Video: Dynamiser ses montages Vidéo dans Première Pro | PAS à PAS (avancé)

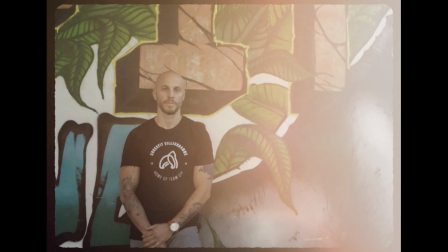4:03 Portrait et ambiance, c'est ce qui va me permettre 1 de dynamiser le montage, 2 d'apporter de l'information mais aussi de l'émotion avec les éléments humains.
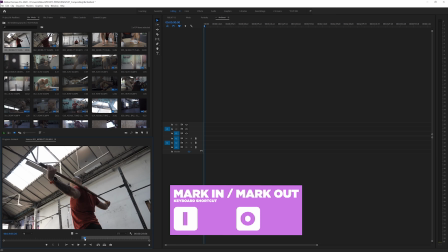4:10 Pour chaque Dans chaque séquence vient la première étape, et généralement la plus ennuyeuse, du visionnage de chaque rush, le dérochage.
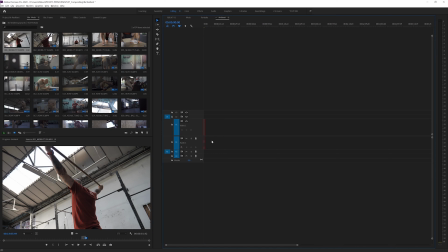4:16 Je vais repérer et placer sur ma timeline tous les moments intéressants, les bons morceaux.
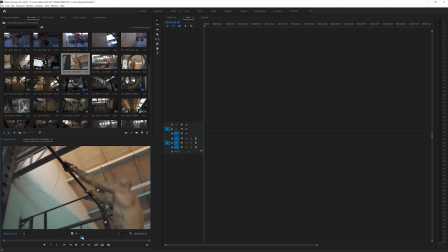4:19 Sur ce genre de montage, je sais que j'ai besoin de seulement quelques secondes, juste ce petit moment de je ne sais quoi mais il y a quelque chose.
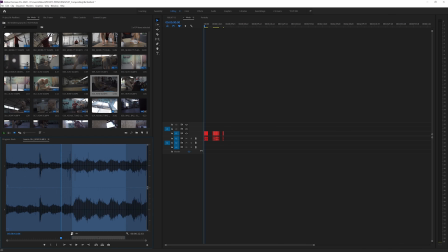4:26 Je les place tous à la suite sur ma timeline, organisés par genre. Une fois que j'ai tout ça, je vais commencer à affiner en essayant d'établir des liens, de créer des petites histoires.
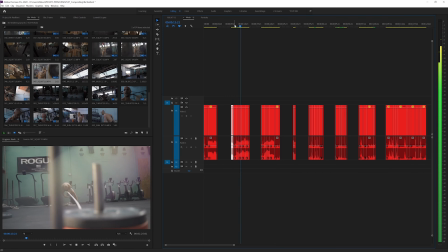4:34 A 80%, la manière la plus simple, c'est juste une continuité dans l'action. Par exemple, j'ai une partie sur les squats, ici sur les pull-ups.
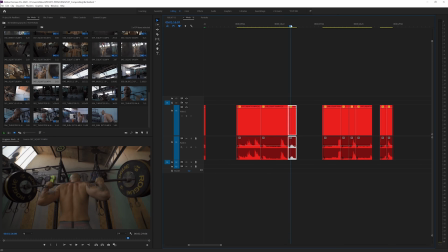4:40 J'essaie de les arranger pas forcément de la façon la plus logique, c'est à dire chronologique, mais de façon la plus intéressante, ou parfois la plus visuelle.
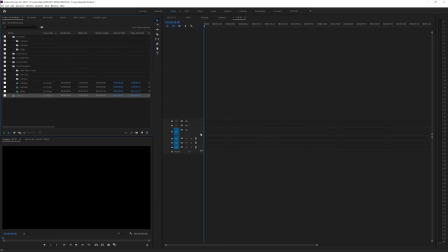4:47 Une fois que j'ai toutes ces petites histoires, et que j'ai commencé à supprimer ce qui ne fonctionnait pas avec elles, j'essaie d'organiser ça dans une trame globale, qui correspondra à la structure de mon montage final. Je te l'ai dit on abordera le son la prochaine fois, mais cette structure là découle des éléments sonores. Le son c'est une partie essentielle, la qualité d'une vidéo vient à 70% du son. Ici la narration est aussi portée par une voix off. En prenant ça en compte, j'ai composé ma vidéo en trois parties. Si t'as déjà entendu parler de storytelling, oui, c'est une bête structure en trois actes. Alors quoi que c'est, simple, c'est une règle qui explique que toute histoire est composée de trois parties. Un début, un milieu et une fin. Basique, oui. Évidemment, c'est un poil plus compliqué. On parle plutôt d'exposition, de confrontation et de résolution.
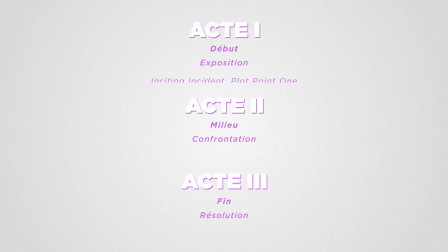5:24 En fait, c'est même encore un tout petit peu plus compliqué. Mais on va en rester là pour notre niveau. Toute histoire parle de conflit, conflit au sens très large du terme.
You are tearing me apart, Lisa !
On a une situation initiale, il se passe un truc inattendu, la situation a changé. Ce qu'on appelle aussi le normal, l'explosion et le nouveau normal.
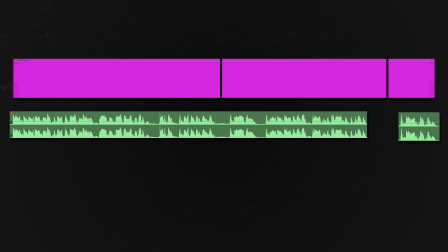5:45 C'est le format que j'ai appliqué ici. La partie centrale de la voix off va correspondre à la mise en place de la situation, à établir l'univers dans lequel on évolue.
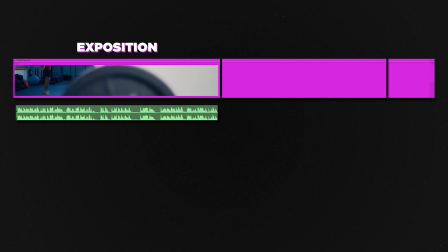5:51 C'est la vision de JP par rapport non seulement au crossfit, mais aussi sa philosophie de vie qui est exposée.
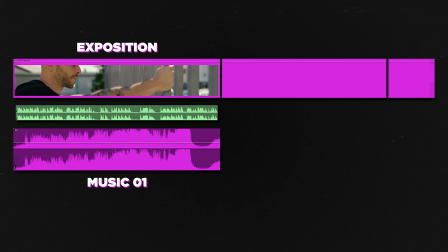5:56 Et on a une première musique assez posée, mais profonde, qui immerge dans cet état d'esprit. Ensuite, tu as l'explosion, tu as expliqué son mantra, maintenant tu vas le vivre, tu vas le ressentir.
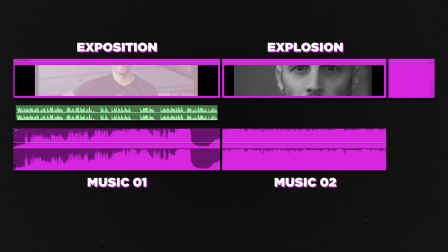6:05 On a ce montage très dynamique, très immersif. Et pour finir, le rythme redescend avec les quelques mots de conclusion.
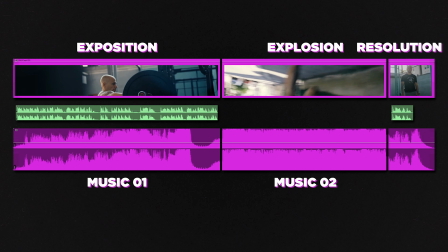6:11 On a une nouvelle situation où tu as vécu tellement de choses que toi aussi, désormais tu as la même mentalité, toi aussi tu es resilient. T'as plus qu'une seule envie, c'est d'aller t'inscrire à la boxe la plus proche de chez toi et péter des scores au clean and jerk. Je t'invite quand même à éviter les jours d'assaut bike. Ou les overhead aussi, ça c'est abominable. Ah et les snatch. Pourquoi je fais du crossfit moi ? J'ai collé mes blocs, mes petites histoires là où elles correspondent le plus et j'affine, je recoupe le montage pour que le rythme soit en adéquation avec la partie où elle se trouve. Le rythme, on pourrait en faire une vidéo entière et pourtant c'est aussi quelque chose d'assez difficile à transmettre techniquement puisque c'est quelque chose là encore de très personnel. Le sentiment d'être sur le bon timing, la seule astuce que je peux te donner c'est cette technique d'élagage. Tu montes, tu regardes, tu coupes, tu re-regardes, tu recoupes. Garde toujours en tête, cut de fat, allez à l'essentiel. Des fois ça se joue à une seule frame, des fois il faut en enlever beaucoup plus.
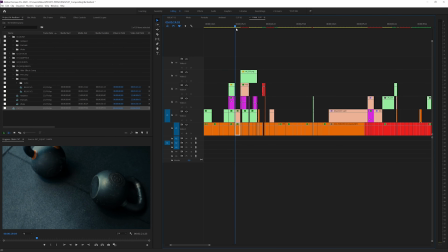6:57 C'est aussi pour le rythme qu'on va ramener nos plans supplémentaires de portrait ou d'ambiance, et aussi les graphiques, les inserts, ce que j'appelais les images de stock tout à l'heure. Quand j'ai mon premier montage global, ce que je veux c'est apporter des éléments qui vont supporter la narration, qui vont apporter du sens.
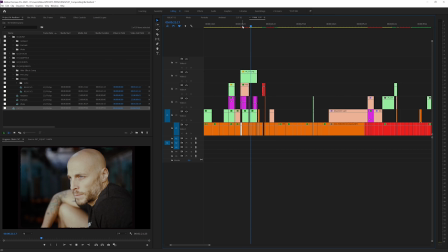7:09 Et un bon moyen de le faire, c'est aussi d'utiliser certains éléments graphiques que j'ai pas pu filmer, ou simplement que j'ai pas la capacité de pouvoir filmer. Et c'est le bon moment de parler du sponsor de notre vidéo ! Non je déconne, cette vidéo est pas sponsorisée, dans le sens où je suis pas rémunéré par eux. On va parler du service que moi j'utilise, à savoir Artlist pour tout ce qui est musique qui est Zoom Design et Artgrid pour tout ce qui est stock footage. Il y a un an, quand j'ai commencé ma chaîne, j'ai acheté un abonnement sur Artlist, juste pour la musique. On parlera de pourquoi je les ai choisis eux dans la prochaine vidéo. Cet été, ils m'ont contacté pour me proposer de créer des liens affiliés. C'est un parrainage. En gros, si tu veux t'abonner à leur service et que tu utilises les liens qui sont dans la description, ils me verseront une petite commission.
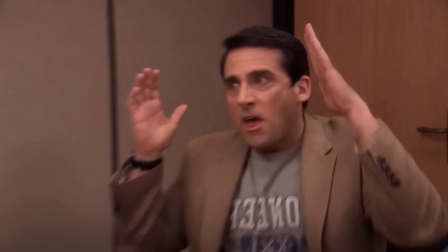7:45 Toi, ton côté, si tu utilises ces liens, t'as deux mois gratuits.
Thank you !
A savoir aussi que j'ai eu une autre contrepartie. Comme je suis un gros crevard, j'ai réussi à gratter. Comme ils sont super sympas, Ils m'ont offert un an d'abonnement à Artgrid et ils ont étendu l'abonnement Artlist que j'avais déjà payé au Zoom Design vu que j'avais déjà payé pour la musique.
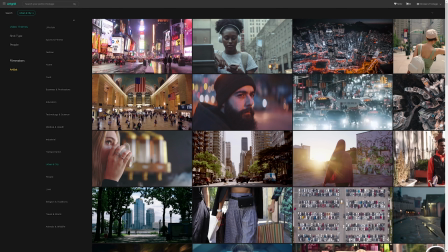8:01 Artgrid donc, service de stock footage. Tu peux faire une recherche directe si tu sais ce que tu cherches ou utiliser les thèmes proposés, par exemple des fleurs urbains, de voyages.